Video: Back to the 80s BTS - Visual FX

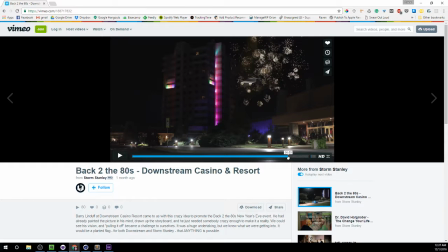Comes around the corner, and then we kind of get some more of that, what the people that had done the special effects on the actual movies called this the time slice effect.
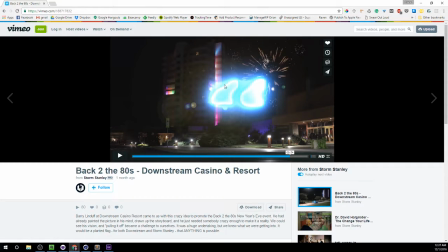Basically, it's
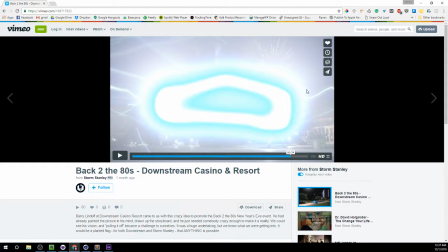just this blue ambient light with these electrical effects showing that the car's disappearing as it hits the camera.
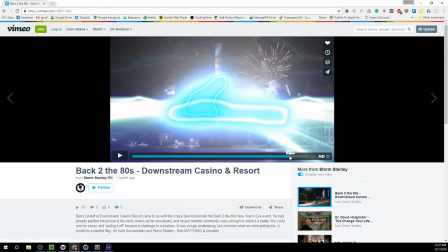I mean, just right before it hits the camera, you can see it just disappears.
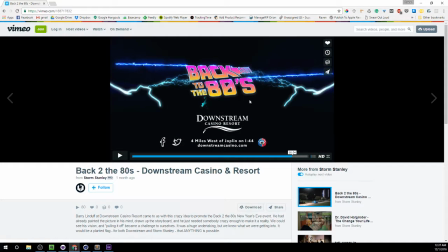We end off on these
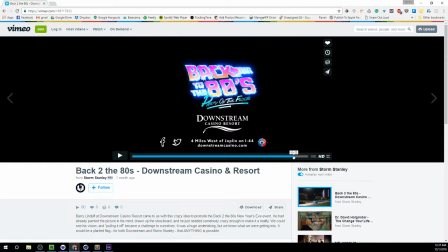ending title card here. Dustin threw a bunch of these electrical effects in here, just kind of added to the whole vibe of the video.
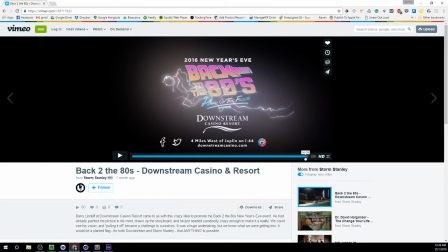And
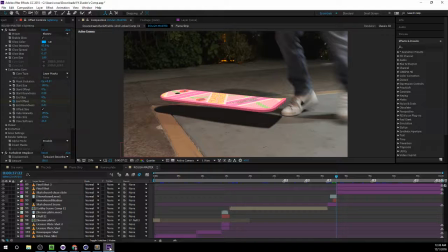that's a wrap. This project was a whole lot of fun. I learned a lot about expressions and how to programmatically make things happen in After Effects, and
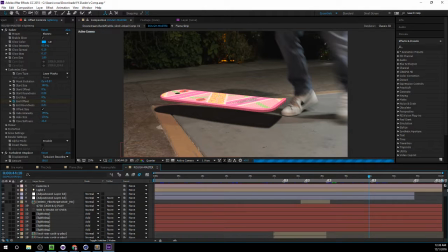created a lot of time-saving shortcuts for myself.
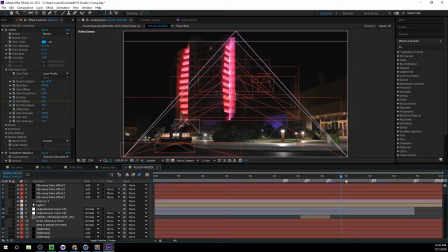And going forward, I'm going to be able to be more productive and make things happen quicker in future projects, just because we had to have so many
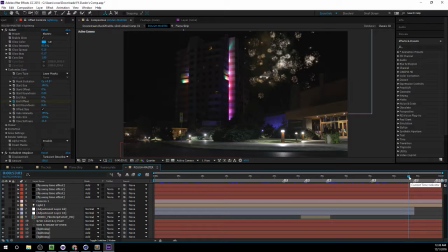shortcuts and time savers to get this done as quick as we did. But that's pretty much about it. Thanks for watching, and make sure you share this video with your friends and family online. It's pretty amazing. Go out to Downstream New Year's Eve. It's going to be a pretty big party.
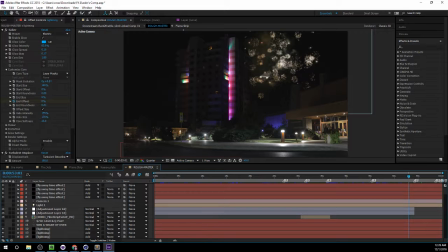Looks like it's going to be a blast. All right, thanks. Bye.